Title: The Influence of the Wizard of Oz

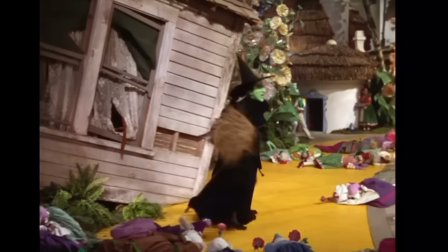One interesting legacy of this witch is her future status as a Halloween decoration.
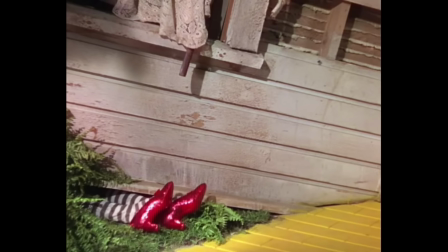This likely just came about because every part of this movie's imagery is iconic, and most people decorating for Halloween have a house, which is the only ingredient you need to make a reference to this character.
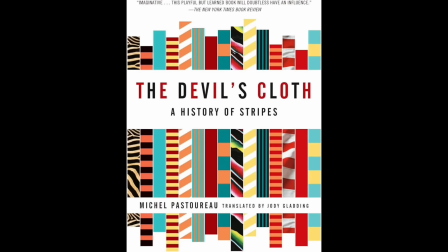It's also likely a historical reference to stripes being used to identify outcasts, a definition that came to be associated with witches.
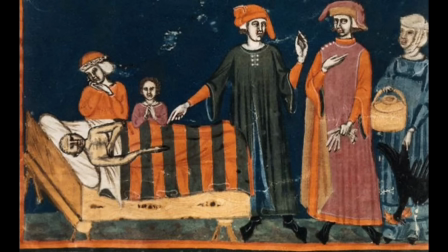A case could also be made that this witch haunts the narrative.
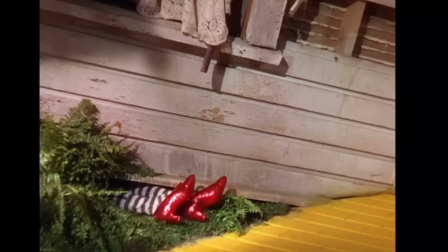She's a mysterious figure because we never see her face, and we hear that she's evil, but only in the context of being comparatively less evil than her sister, the Wicked Witch of the West.
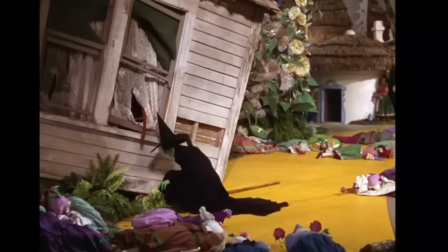In Oz, the witch's hatred of Dorothy is also kind of valid.
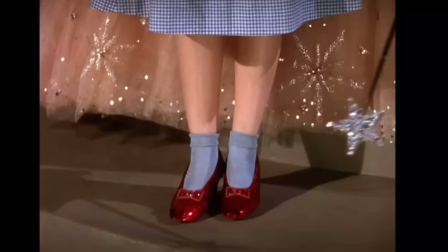The whole reason she hates Dorothy is because she dropped a house on her sister, and her goal is to get her sister's slippers off of Dorothy, another object that follows her throughout the story and eventually takes her home.
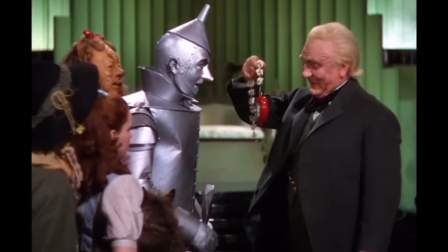So these are all the main characters that Dorothy gets acquainted with in Oz. But there are a couple of characters and objects that have equally wide-ranging legacies.
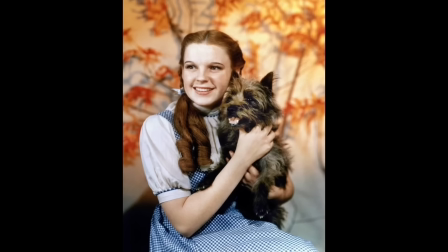Her dog, Toto, the innocent canine companion being sought after by an evil character, can be seen in movies from 101 Dalmatians to Hotel for Dogs.
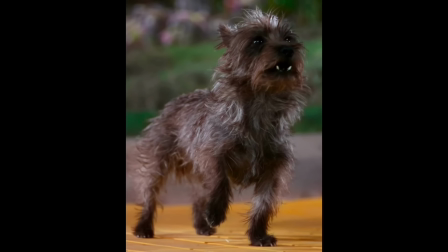The dog that played Toto, a dog named Terry, actually got paid more than the actors playing the Munchkins.
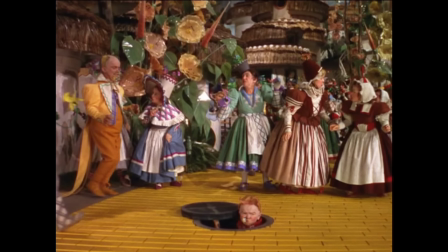The Munchkins are mostly used in the movie to serve as another visual indicator that Dorothy is in another world, with fantastical beings like good witches and dancers and lollipop guilds.
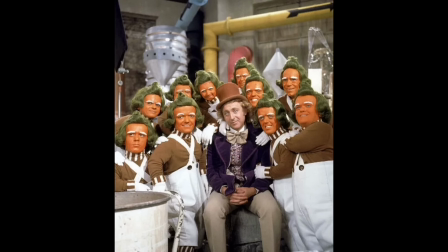The Oompa Loompas from Willy Wonka and the Chocolate Factory are another example of little people being used to display otherworldliness.
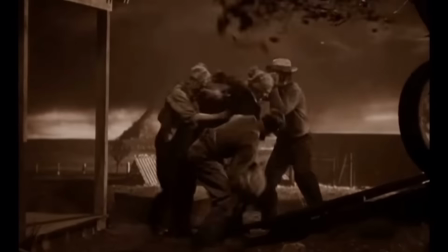The Twister is practically its own character. It kickstarts the plot, and its role within the story is mimicked in stories to follow.
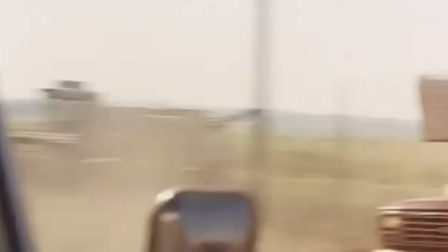For these storm chasers, it's the chance of a lifetime,
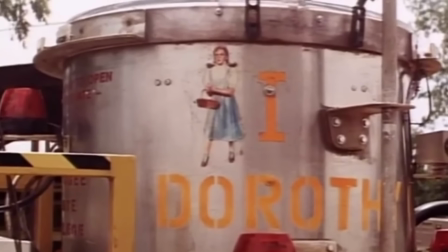an opportunity to launch a tracking device nicknamed Dorothy that can unlock the secrets inside nature's most mysterious killer. We were bonded together. We tied ourselves to the saddle horn and we said, "Wizard, take us to Oz."
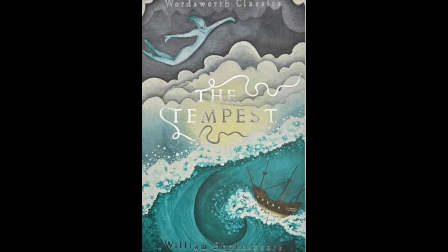Storms have existed in literature for centuries to represent divine intervention, emotional turmoil, and change.
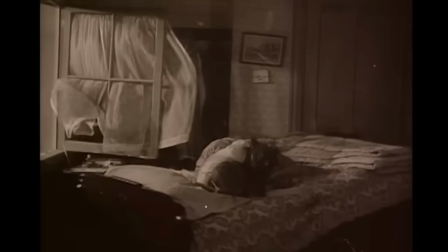But the Wizard of Oz popularized the use of storms as a vehicle to physically transport characters. In Gulliver's Travels, he gets caught in a storm at sea and ends up on the island of Lilliput.
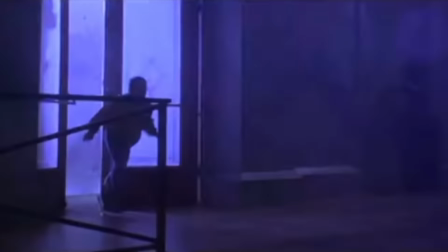In Pagemaster, Richard takes shelter from a storm in a library before being knocked out and waking up in the animated fantasy world.
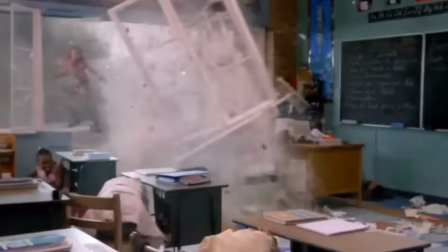A storm brings Shark Boy and Lava Girl to Earth, where they collect Max and take him back to Planet Drool.
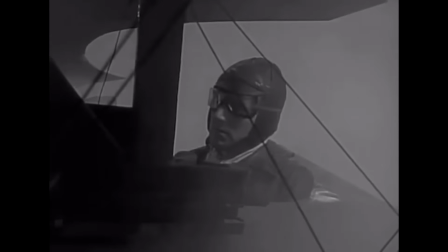The Last Flight, a Season 1 episode of The Twilight Zone, features a lieutenant who flies a plane through a strange cloud and ends up in the
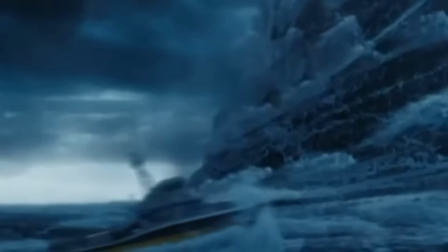future. Stories where destructive weather phenomena are used to transport the character are effective because it can be written off as an unexplainable force of nature.
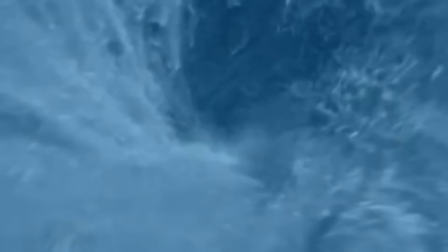And it presents a satisfying story thread when you're stuck in a storm and you think you're gonna die, but then you end up being teleported to a different plane of existence to meet whimsical characters and engage in a hero's journey.
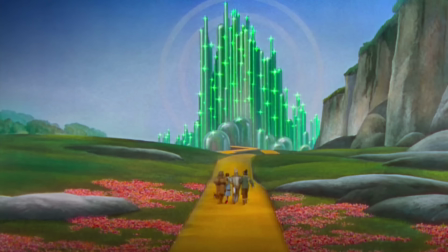The sky in general just tends to have a lot of symbolism in this movie. The
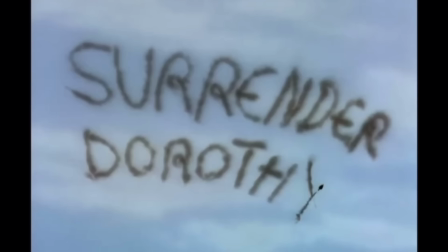Wicked Witch and her monkeys fly in the sky, her threat to Dorothy is written in the sky, impossible to be ignored, and it displays her seemingly worldwide grip on Dorothy, and positioned as being above her,
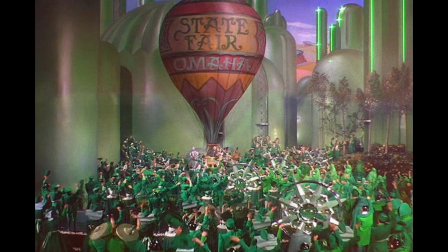constantly watching her and remaining one step ahead. The wizard came to Oz in a hot air balloon, Glinda floats down from the sky in a bubble, and Dorothy came from the tornado,
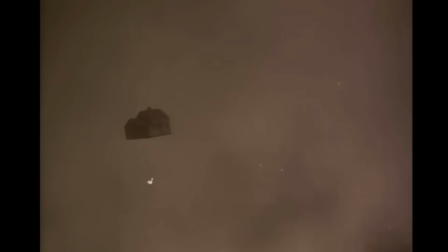created in the sky, and her original dream at the beginning of the film was to travel somewhere over the rainbow.
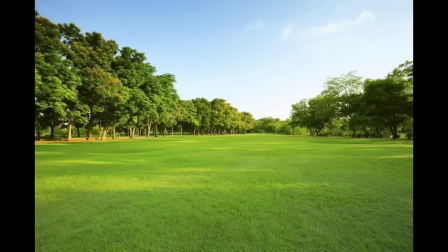The sky is a transitional zone, in between the concrete, grounded reality and confusing, mysterious space.
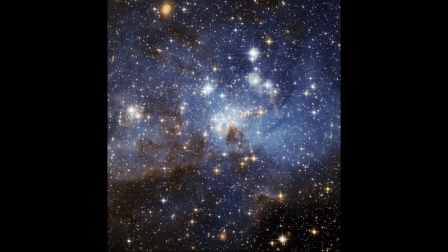In the movie, it's a transitional zone between Kansas and Oz.
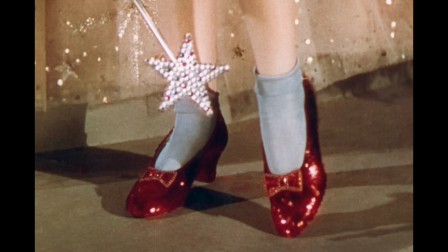You have the pale gray, destructive forest when Dorothy's still in Kansas, then the bright red ruby slippers, the vibrant yellow brick road, and the sparkly emerald city. Technicolor at this moment signified fantasy, romance, like nostalgic historical narrative. And so if we want to see something in the real world in 1939, it should be black and white. When we think about this kind of a contrast, to me, it plays kind of like going to the movies. Right? It's like we live in our kind of banal lives that aren't so exciting. And then for a little bit of time, we go into this land of color and magic. And eventually we come out and we're a little bit changed, but we also appreciate the place in which we live.
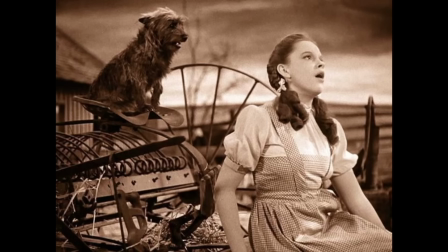Dorothy's life in Kansas is contrasted with Oz in a number of ways, most notably by having her meet characters in Oz who are stand-ins for other people she knew in Kansas.
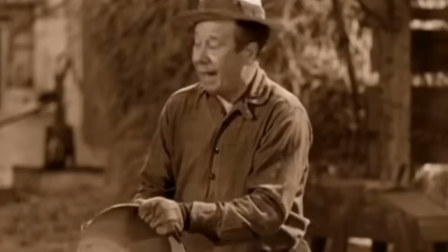Aunt Em and Uncle Henry have 3 farmhands working the property, Hunk, Zeke, and Hickory. Each of them play the Scarecrow, the Lion, and the Tin Man respectively.
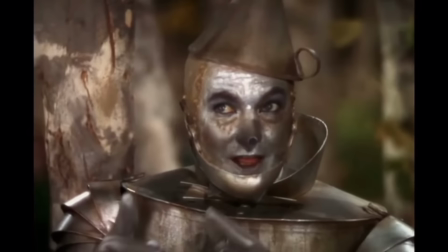And they each have a line that relates to their character and eventual depiction in Oz.
You just won't listen, that's all.
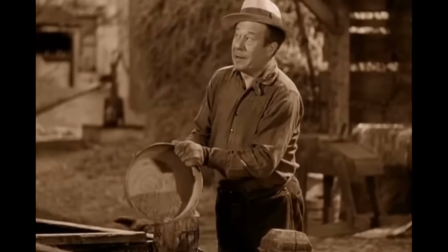Well, your head ain't made of straw, you know. She ain't nothing to be afraid of. Have a little courage, that's all.
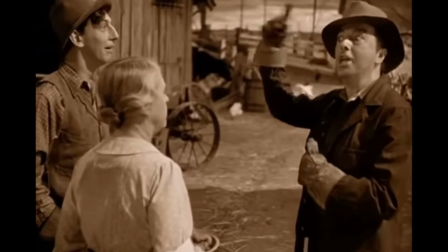But someday they're going to erect a statue to me in this town. Well, don't start posing for it now.
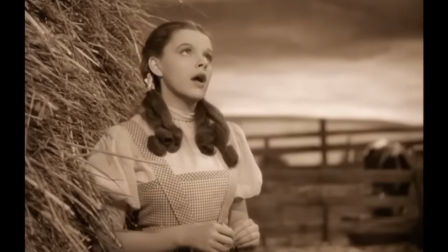Another aspect of Kansas that works its way into Oz goes back to Dorothy's original I Want song.
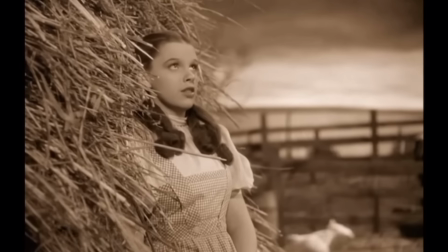She wants to go somewhere over the rainbow, somewhere away from the drab, colorless place she lives in now.